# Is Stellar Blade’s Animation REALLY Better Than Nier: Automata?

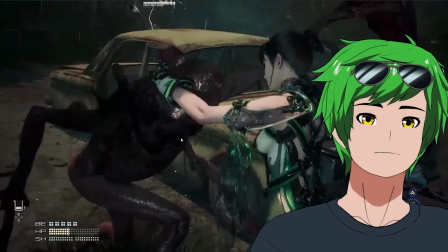4:06 And like you would want to time that with the kick because you're maximizing the force by bringing them together What she's actually doing here is interesting.
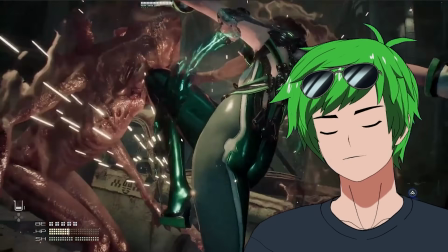4:12 She's bringing it down And then she sort of kicks it back up, which like physically doesn't really do much There's not much resistance there.
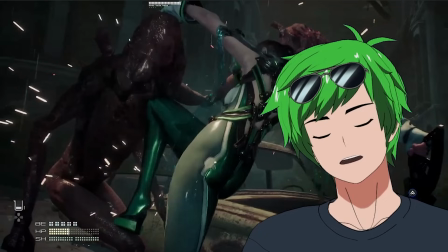4:18 He just sort of goes back and like that's whatever but like visually I love the composition of this So like what you're actually doing is you're getting the the momentum
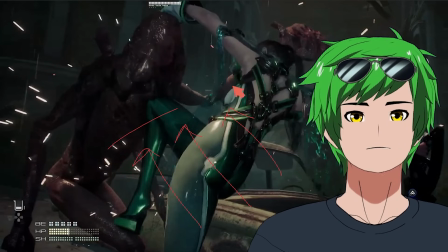4:25 of her body to go upwards and then sort of float here And because you're doing that i'd say this like a lack of physical accuracy with like the knee going up and like pushing everything up instead of like pushing this down is worth it.
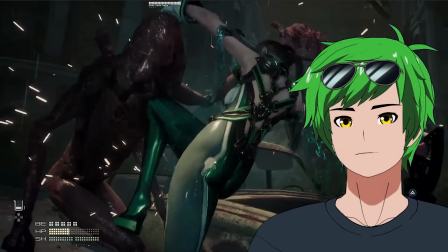4:37 Like they know what they're doing here. Visually, this is really compelling. So this is what I'm talking about. Like when you really like sacrifice sort of physical accuracy for these visually appealing components of the animation,
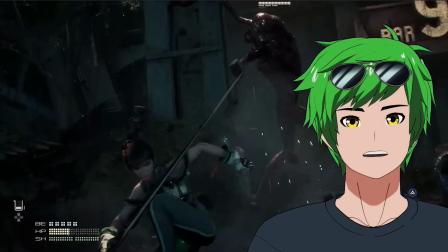4:45 this kick right here, the arc and the anticipation here is gorgeous.
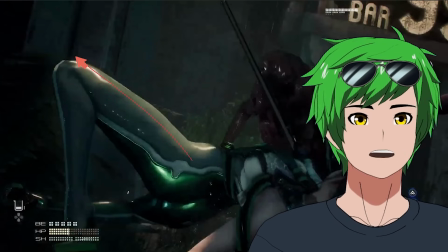4:50 This right here is a great anticipation pose. You can see what's going to happen. Like this is a really, really clear silhouette.
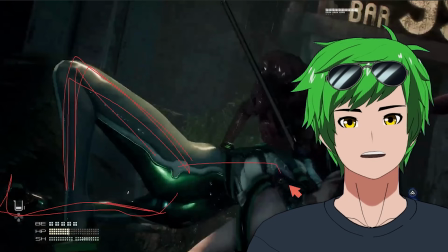4:55 And like, that's already like been set up for the previous frames. And this like whole like pose twist and everything is very clear.
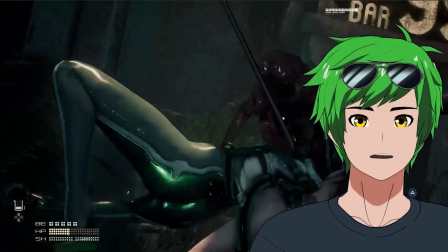5:00 So you can kind of understand what's going on so you know that this is about to hit as soon as it's made super clear to you it hits and it hits
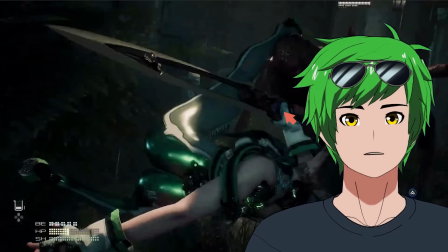5:06 exactly where you expect it to so this is what you want for anticipation you want to pay off the expectation that you're
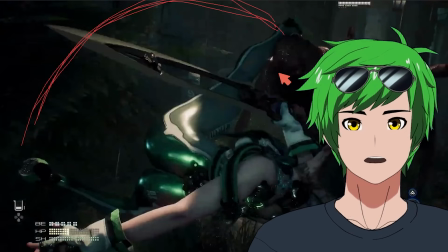5:12 setting for the audience so now this arc is just so satisfying and it clears it by the way if you notice in like two frames like look
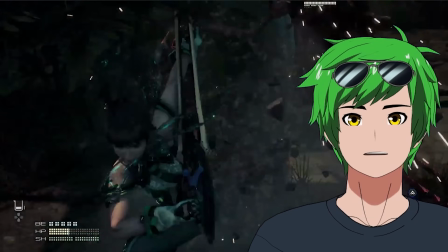5:19 at that that's a super fast kick super powerful kick take a look at the the end result like this guy bounces off the thing and floats
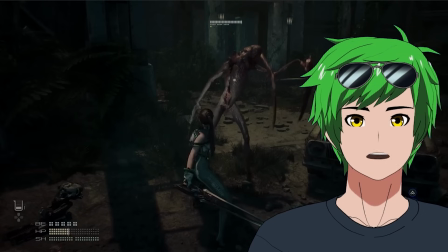5:26 in the air again with the same concept about going up and floating in the air
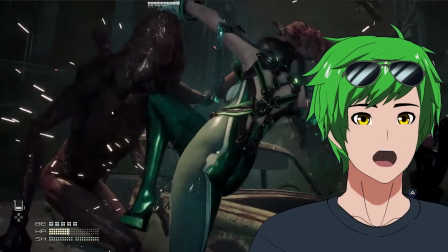5:31 using this same mechanic here in the enemy's animation afterwards. Right?
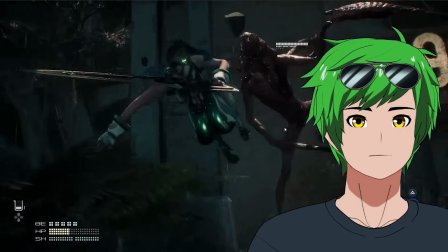5:37 Same thing. Up, float. And then we have the final drop kick, which is my least favorite part of the whole thing.
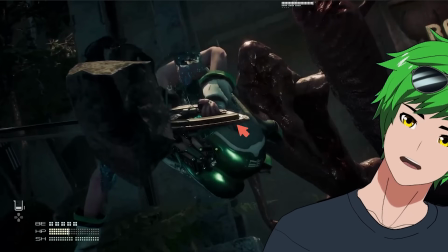5:45 And the reason why I don't like this is again, because of the silhouette. This is just a small thing. Drop kicks can be done very well, but I just think like, because this arm is in the way, you actually don't see the knees.
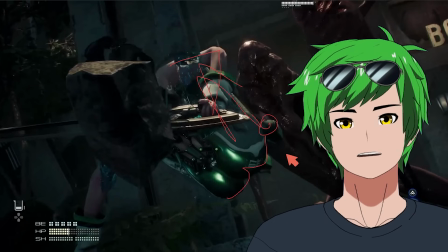5:53 And so it becomes a little bit unclear, especially because quite frankly, her butt is in the way. You can't see the legs.
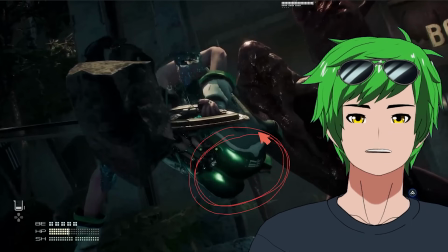5:58 You can talk about maybe this is a little too large for the visual. No, it's fine.
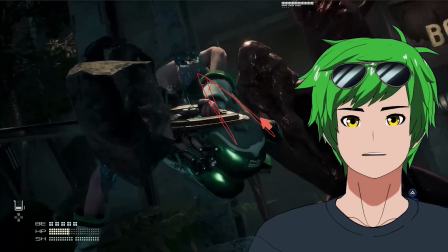6:03 It's just that the camera angle doesn't really support it. So I think the legs here could be made a little bit more clear.
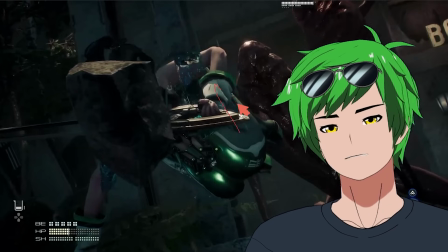6:08 The camera angle could move a little bit this way maybe so you could see the silhouette better. Or maybe you could just not put the arm here.
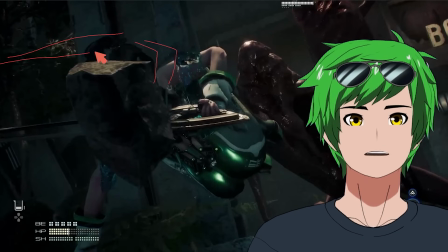6:14 Easily the arm could be here and the sword could be here. Like that's totally fine. It could be behind the head. That would still look really good. And then you'd be able to see the legs just fine and it would have a really nice clear silhouette. I really like this overall though.
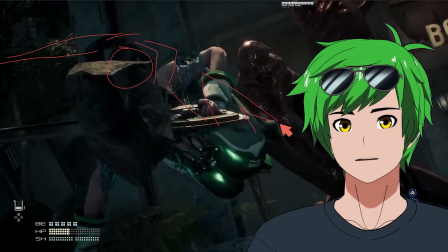6:24 This is actually one of my favorite finishes so far.
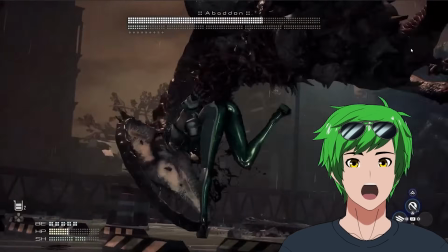6:28 Yes.
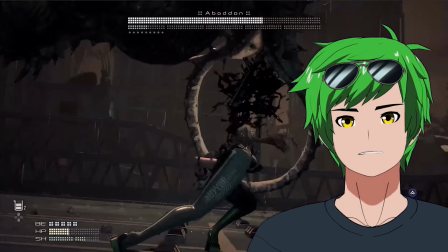6:33 Yes. Okay, so this one's great. So like this anticipation is fantastic.
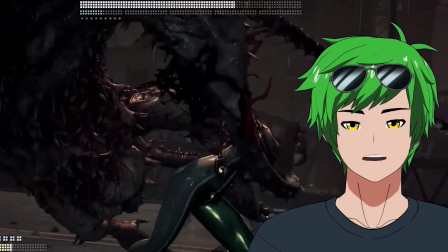6:38 She clearly shows weight on carrying the enemy. This is also a great pose. Like look at how much she's leaning for this.
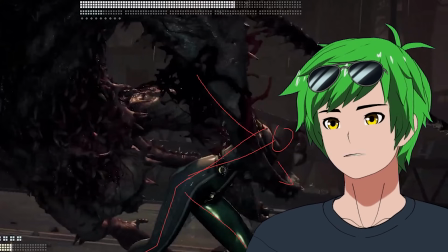6:44 This really shows how heavy the guy is, right? If you actually take a look at the center of mass here.
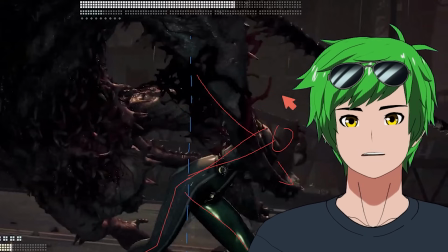6:48 So like this is the center of mass at the moment because the mass on this side is equal to the mass on this side. So this shows how strong she really is. A lot of the force vectors that she's using from the friction of her feet, from the strength of her muscles here.
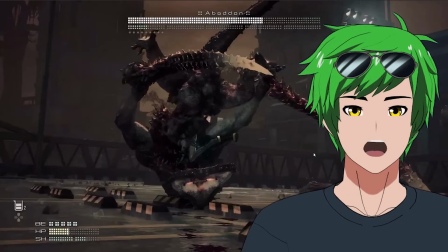7:02 Like this makes her feel really, really strong, but this guy's also really, really heavy. But then they also do this interesting thing where she like tackles him too, which is cool.
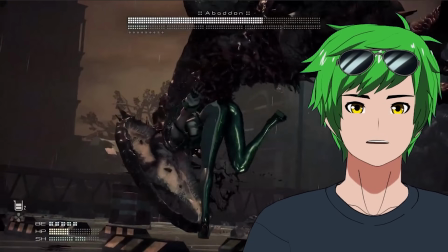7:08 So I like the fact that they don't actually throw the guy completely. They just sort of like flip him over and then she tackles him, which is such a great use of weight.
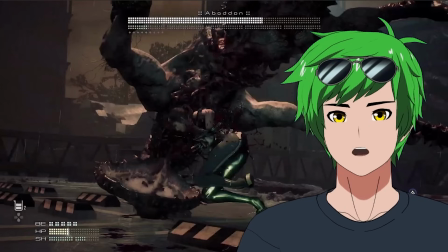7:16 They're not like making her canonically way stronger in these finishers than she is in like the rest of like the fights.
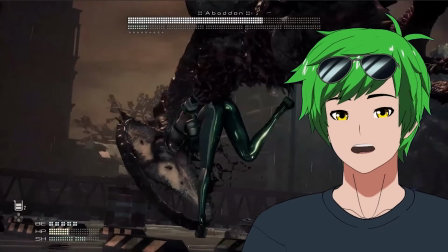7:21 So she's not just like throwing him for free. He's still very heavy to the point where she has to tackle him at the end, which is great.
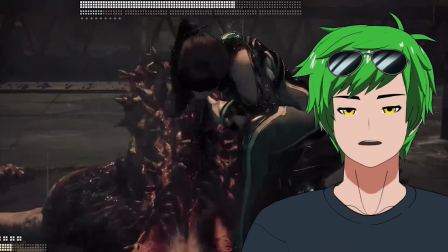7:26 And then this part is fantastic.
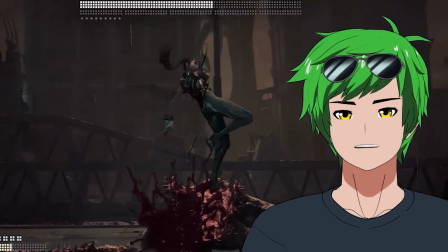7:27 She clearly just perfectly transitions to this like slice, which shows that she was like planning that from the beginning, which is a really, really cool combination of moves that pays off really well.
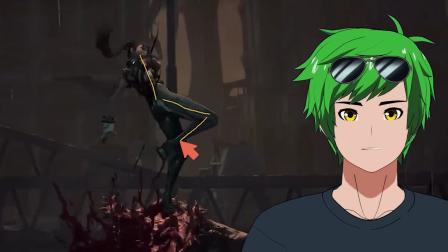7:36 And then my favorite part is this pose. Like this pose is just gorgeous. Look at the clarity of like the silhouette there, right?
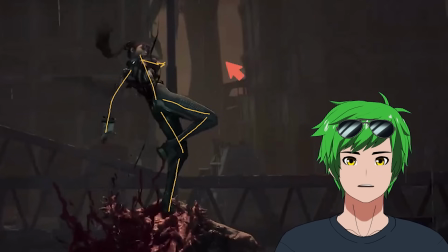7:42 You can see everything that you need to see. I don't know where the fuck the hand is, but other than that, it's like great, right?
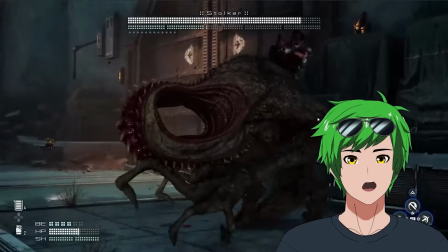7:49 Oh, it's Monster Hunter.
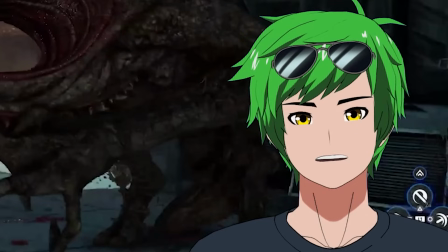7:55 This one's interesting.